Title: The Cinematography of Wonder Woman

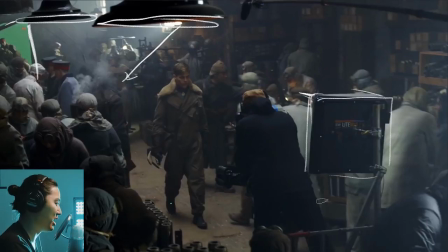We see our Steadicam operator here on a dolly, perhaps? Can't tell. I think this is the light mat 2L. It's kind of a square light mat. Very lightweight, just Carlini red on there. Very nice soft light. If you guys haven't heard of light mats, they're made by Light Gear. Go check them out. Yeah, so that's all I really wanted to point out here.
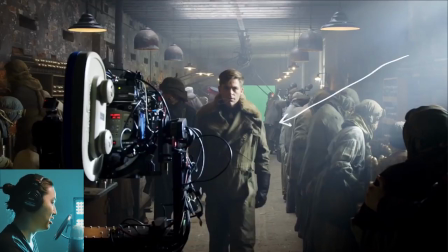We have haze, a little bit of white light coming through the windows. Pretty hard light, seems like, that they color correct warm again. And you guys know what I think about practicals. They did a lot of work to make sure that these very warm practicals were in the shot because the bulbs are below the scoop, which doesn't make any sense, really.
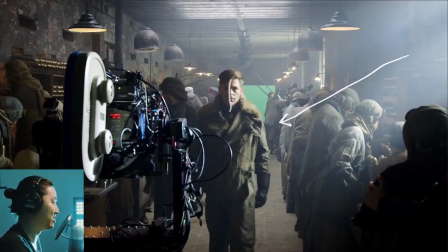And then they're also very low so that they made it into the frame. And that's to give you kind of this old tungsten vibe here.
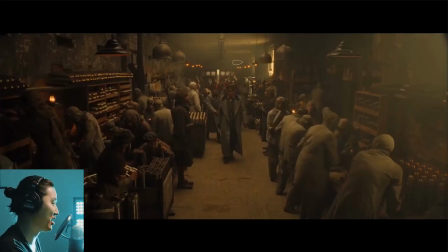And I'll show the wide shot of it again here. They worked very hard to make sure that those were in the shot and you actually saw them.
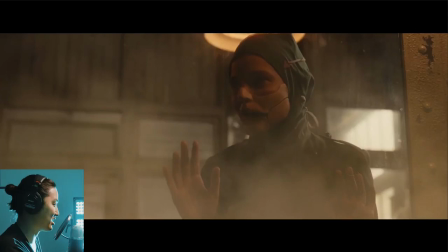Here's another shot from that same scene where she's gassing somebody. Very warm, color correct overall.
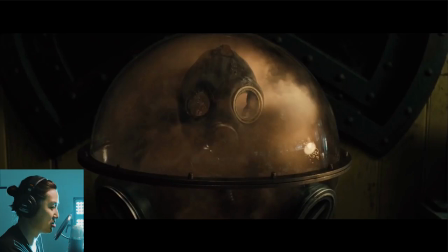Like we said before, kind of makes things look kind of poisony maybe, kind of vintagey.
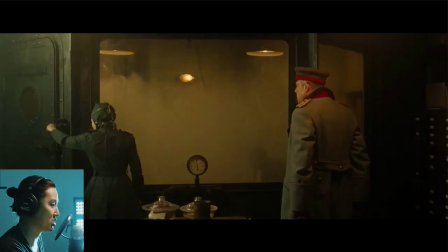Like if you're going to do a sepia look, this is kind of the foundations of a sepia look as well. And just wrapping out this whole scene here.
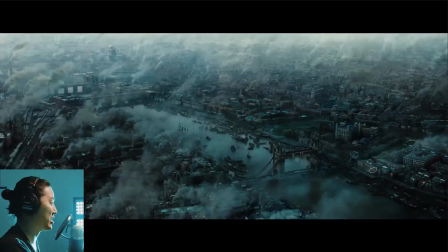Moving on, we're looking at a fully CG rendering of old London here. Pretty cool. And the whole place is just covered in like smoke and smog. I guess probably because of like the manufacturing revolution that was happening at the time. So that's how everything was getting made back then. So there's just a lot of air pollution and smog and everything is very blue.
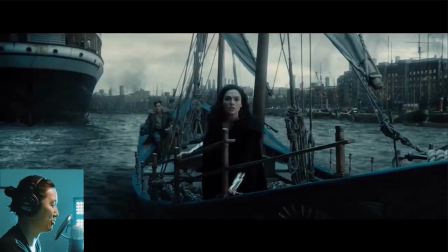And she actually jokes about how hideous it is, which is kind of funny. And I don't know what it is about these shots. When you're watching them for real, I don't notice them at all. But it does have that kind of like Lord of the Rings composited feel here. So this is definitely just against the green screen where the big blue overhead, just like the one we saw in the kind of courtroom going on.
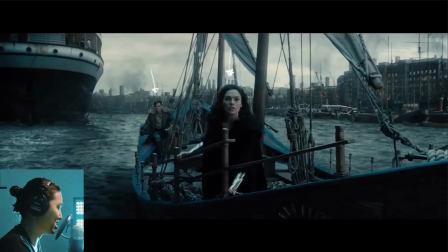Blue overhead lighting because we see a little bit of color contrast and then a big, slightly warmer source from the side here. I actually feel like the lighting is kind of odd and feels somewhat manipulated here. It's a cool composite. I like it. It definitely tells it.
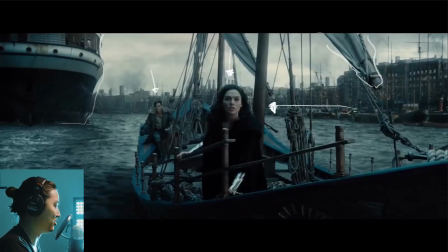But there's something funny about the depth of field that just screams composite to me in this scene.
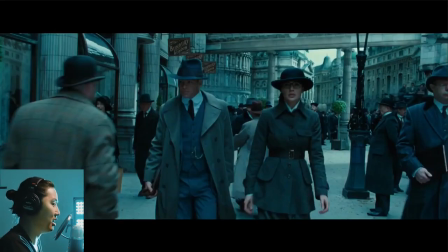Although I like the way that it looks and I like the color correct. This is blue London, this part of the breakdown here. So this is when London is all pretty much super blue. I would say even up here, we're a little bit of
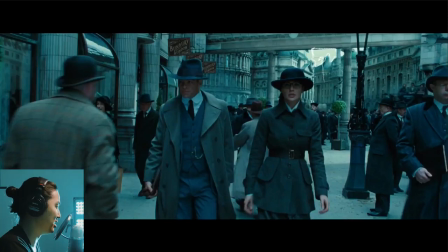VSCO C9 going on here where the highlights are tinted, brought down to not be pure white, and then tinted definitely blue here. Whites are blue, and the blacks are even a little bit of blue as well. And this is them walking around London.
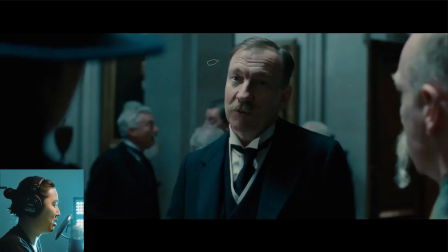This is another scene that's an interior that it has, I would say, it has a lot more like normal skin tones going on here. But we definitely have the blue color correct in the background as well.
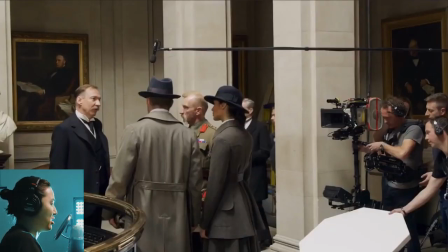And I'm talking a lot about the color correct here, and that's what I'm kind of grasping onto for this breakdown. I don't know why. Hopefully it's not super boring to hear this over and over again. But this is how they shot it practically. So it's pure white lighting again, and they're just doing all that in color correction.
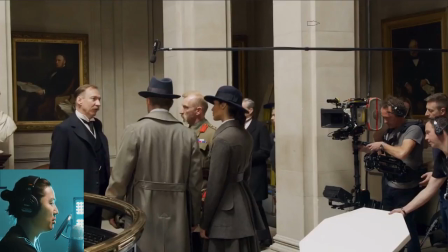There's no wide shot from this scene, but there's definitely some huge light source above, probably like just a big 20 by a muslin, and it's just shooting straight down here. And they're using negative fill and blocking to basically get some shape out of it, is what I'm guessing.
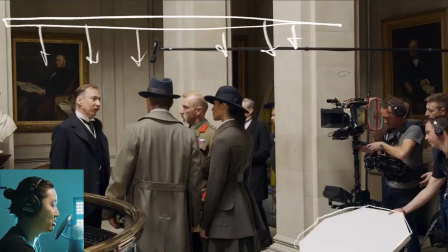And we see the reappearance of the stop sign, the octagon low bounce, and we see our Steadicam operator over here.
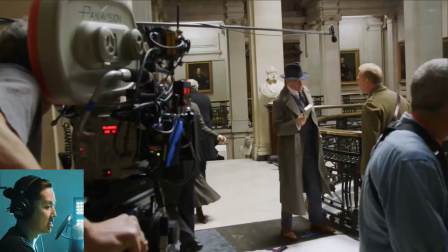Pretty badass. Same scene from before, big overhead lights, definitely a side light coming from this direction, and a camera on a dolly.
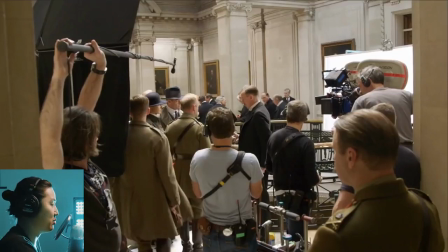Very lovely. And another BTS from that same scene here. Anything interesting to point out here? It's definitely two cameras shooting there. This looks like some sort of Chapman dolly given the handle of it.
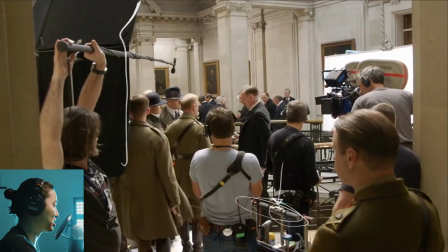And we have our negative fill, which like we were talking about before is going to calm down the bounce, give a little shadow side to them. And we see a 4x8 diffusion, which is kind of unique. You don't really see those in the States all that much, but I see them more in Europe and Canada. I think 4x8 size diffusions are pretty awesome.
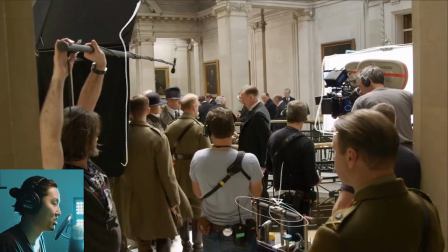And maybe it's just me that doesn't use them, but for keying dialogue scenes, it works really well.